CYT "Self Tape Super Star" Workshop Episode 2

Hey CYT, welcome to episode two. I hope you miss us as much as we missed you. Bradley, um, how you doing? Fine, and yourself? Today we are going to be talking about some of the more technical aspects of self-tapes. Boring! Actually, Bradley, one of your goals when making self-tapes is to make the production of them seem invisible. But if you're invisible, then how can we see you? Not you, you silly. I'm talking about the sound, lights, and background that we can see or hear when we watch self-tapes. Oh. Let's start with the background. Background. Background.
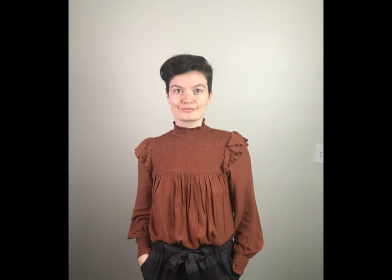[0:41]
A blank, single-colored wall is your best option. Cream, light blue, or gray are the most common colors used in self-tapes. If you don't have a blank wall, then you can hang up a curtain or a bed sheet to create a non-distracting background.
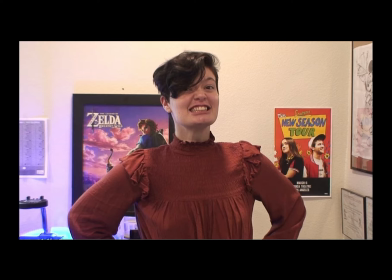[0:55]
You want to avoid a busy background with posters, artwork, clocks, flags, cats, or anything that would take the viewer's eyes off of you, the actor.
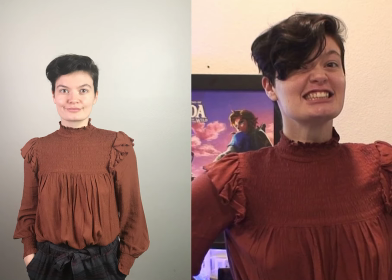[1:04]
Take a look at the visual difference between the two examples. The one on the left looks professional and Delaney is the clear point of focus. The one on the right looks messy, amateur, and is visually distracting from the actor and the self-tape. Camera! Camera! Thanks to the age we live in, we all have cameras in our pockets! The newer smartphone's camera quality is great and perfectly acceptable for any audition, especially if you don't want to get a whole new camera. If you do decide to film with your phone, though, make sure that you shoot it horizontally and not vertically. Oh. Sorry. If you do have a smartphone, then you should get the app Slateable. Ah, it's perfect for filming, editing, and sharing your auditions. Well, hang on a sec. What if I do want to buy a new camera for self-tapes? Then think of it like this. DLSRs, great. HD camera, best. 4K, fancy. But unnecessary, because most computers slash TVs don't display 4K. Next, let's talk about framing. Well, I swear, officer, it was Michael all along. He's your man. Not me, I didn't steal anything. No, no, no, not that kind of framing, Delaney. Though it's nice to know who you'd throw under the bus. Yes. Very eye-opening, Delaney. Moving right along. Framing, in the world of self-taping, refers to where the actor appears on the screen.
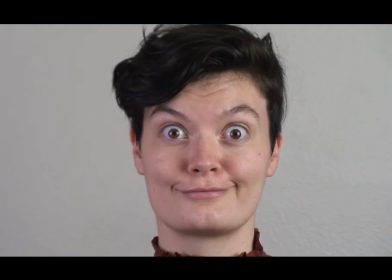[2:38]
A tight shot should be the extreme close-up, which doesn't happen often in self-tapes.
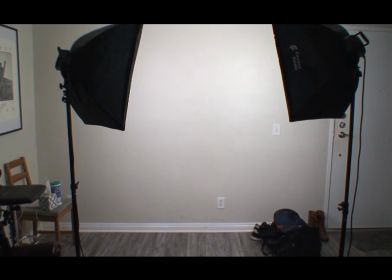[2:44]
A medium shot is waist up. And a wide shot shows the actor as well as the environment he or she is in. But the two most common frames you'll use in self-tapes are chest up and shoulder up.
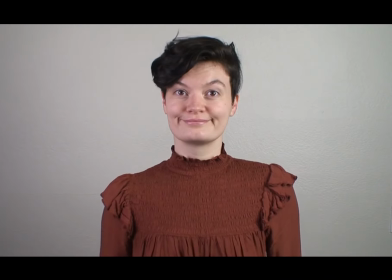[2:58]
Chest up means the actor's chest is on the bottom of the screen with a couple inches of empty space above their head.
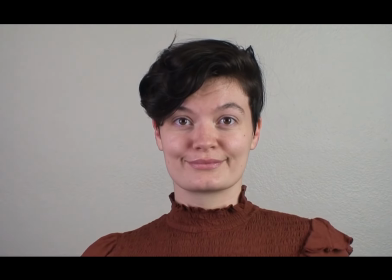[3:04]
Shoulder up is the same as chest up, but instead the shoulders are at the bottom of the frame.
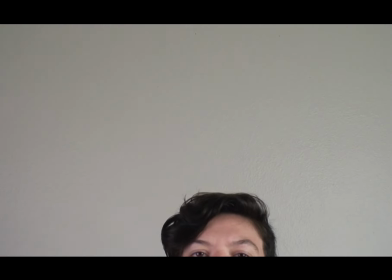[3:09]
But make sure there isn't too much space above the actor's head. Remember, the focus on the screen should be the actor, not the ceiling fan. In addition to getting a camera, you should get a tripod as well.
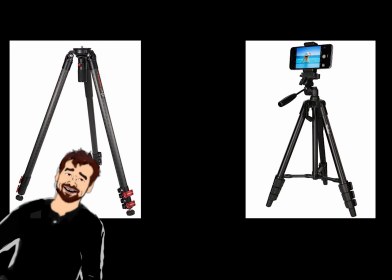[3:22]
Even if you do get a camera, go online and order a tripod adapter for your phone, because it never hurts to have a backup plan.
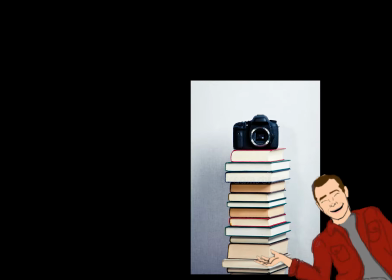[3:29]
But if you don't want to spend any money and just MacGyver it, a bunch of books and boxes, a music stand, heck, even a ladder can be used for a makeshift tripod. Lighting. Lighting. No matter what light you use, you'll want to be using daylight bulbs. They make people look the most natural on camera, and they're easily found online. Ring lights are a popular and decently affordable option that can also be found online. Other options are studio umbrella lights or softbox lights. Softbox? Oh, I learned how to do that! Not beatbox, ya dingus.